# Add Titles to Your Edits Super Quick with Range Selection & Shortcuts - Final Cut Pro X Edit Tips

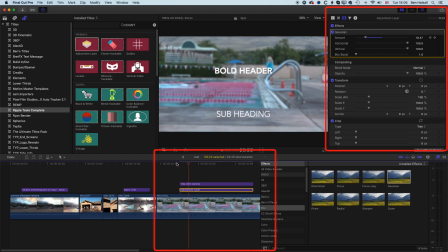[7:46]
So this is end result with the adjustment layer and the nice thing about this as well is
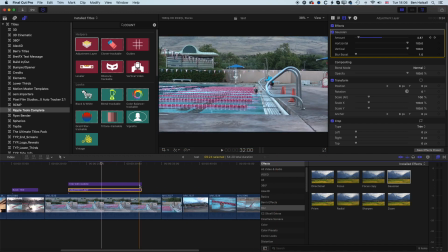[7:51]
because it's an adjustment layer if we take this I'm gonna hold down command
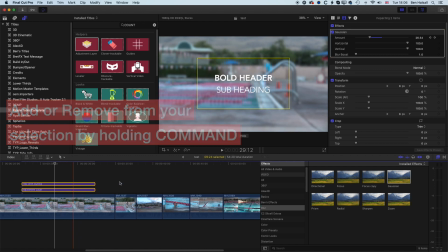[7:56]
select both these I can copy both of those and we'll drag these
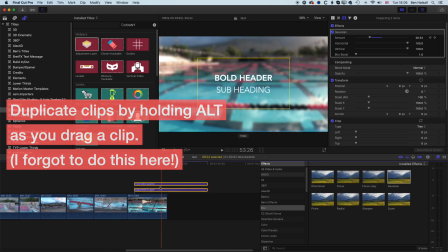[8:01]
across to here and I'm gonna stretch out this clip
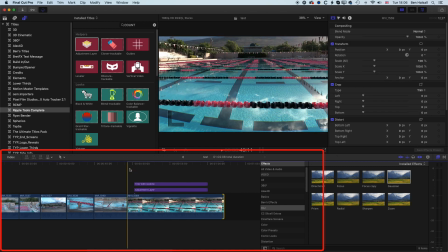[8:05]
so basically you can see now we've got the in-focus pool at the beginning it will blur and then as we come to the end of that short section it will fade back in and come back into focus so basically
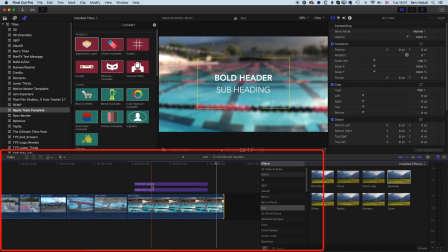[8:23]
we can use an adjustment layer below our type or our title to
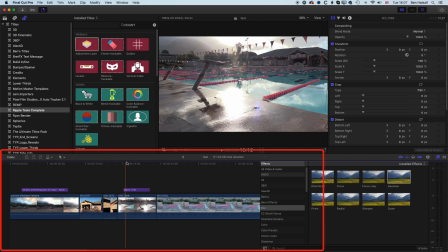[8:29]
add that focus between our clip and the background so here just gonna
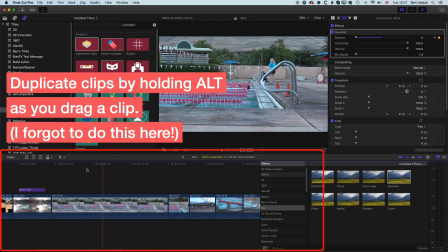[8:35]
copy this back to here actually just moved it we've got our
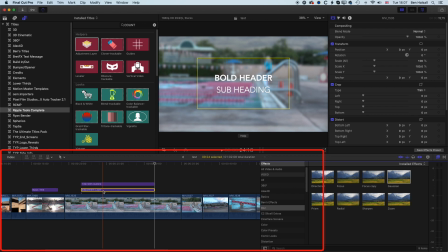[8:40]
blur happening here we can also do the same with color adjustment as well so if I come through to this clip I am also going to add onto my adjustment layer we'll go right to the middle here some color adjustments so I'm
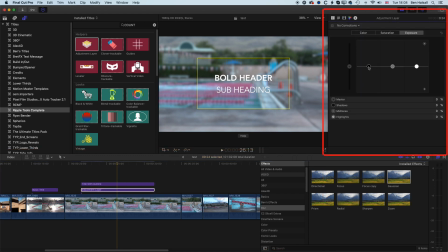[8:56]
gonna go to the exposure and I'm gonna increase the blacks drop down the whites and just kind of darken this background image off a little
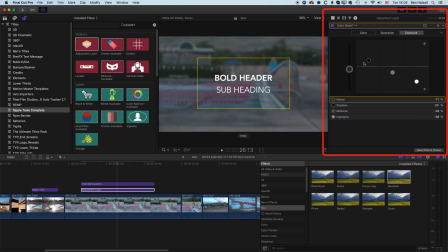[9:08]
bit so that text has a real nice level of contrast so basically here I've got these settings for my clip I don't want them the clip to be that dark and so abruptly dark and right at the beginning there
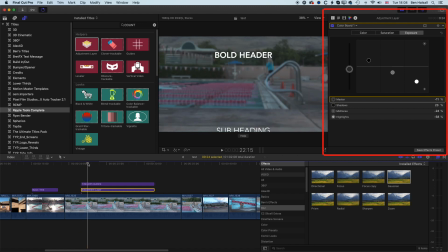[9:22]
so you can see it's almost like a flash to dark so I want to add keyframes that too so I'm going to come to the beginning again and I'm going to add a keyframe for my color board here so we're using specifically the the color board option here in the color correction under the
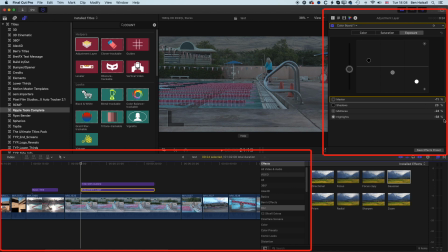[9:39]
triangle and I'm going to come back to the beginning and then because I've added a keyframe here for things like the blur and for the color correction I'm just going to type in zero to send all these options back to zero under my masters shadows mid-tones and highlights and
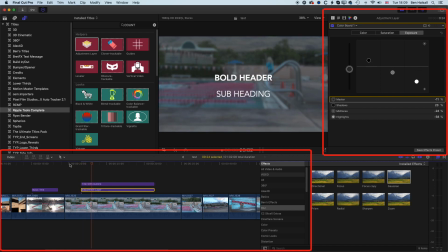[9:55]
now when we come to the beginning we'll get a nice little dip of the color rather than that kind of abrupt change and you can see it animating as well in our color board up on the top right. So the key there was to kind of set what we wanted when the animation was finished, so where we wanted it to be dark,
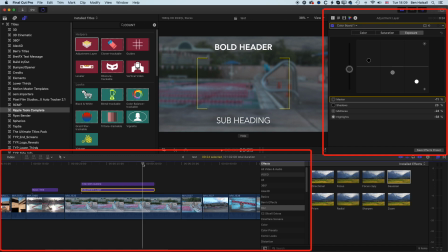[10:12]
and then to go back and kind of set things back to zero. And we'll do the same at the end. We'll add another keyframe,
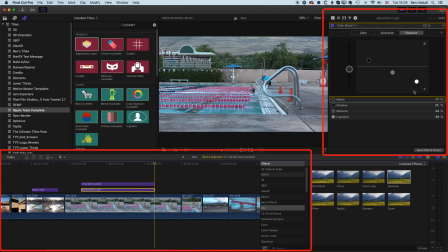[10:21]
just a short little bit from the end, come to the end, and then we can set these all back to zero. And that will mean, now we get this nice blurring of the background image
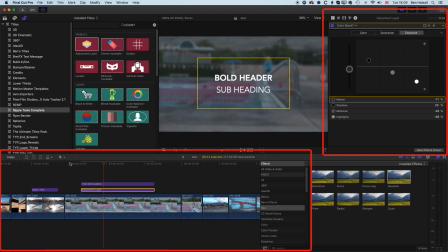[10:34]
and then once the title has been on screen we can read it. It's kind of clear and obvious. It will animate out. A bit of a shake of the camera but that's okay. And you can see that works quite nicely for modifying the color in the background and just making that text really stand out from the background.
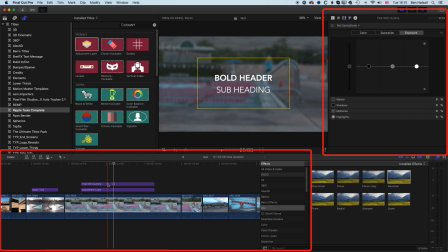[10:55]
So anytime we select one of these if we press X rather than just clicking on it we'll actually get that range selection which is how we get that option for bringing up another adjustment layer that's
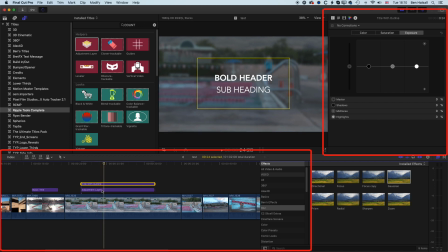[11:10]
exactly the same length as the type or the other kind of sections we have there.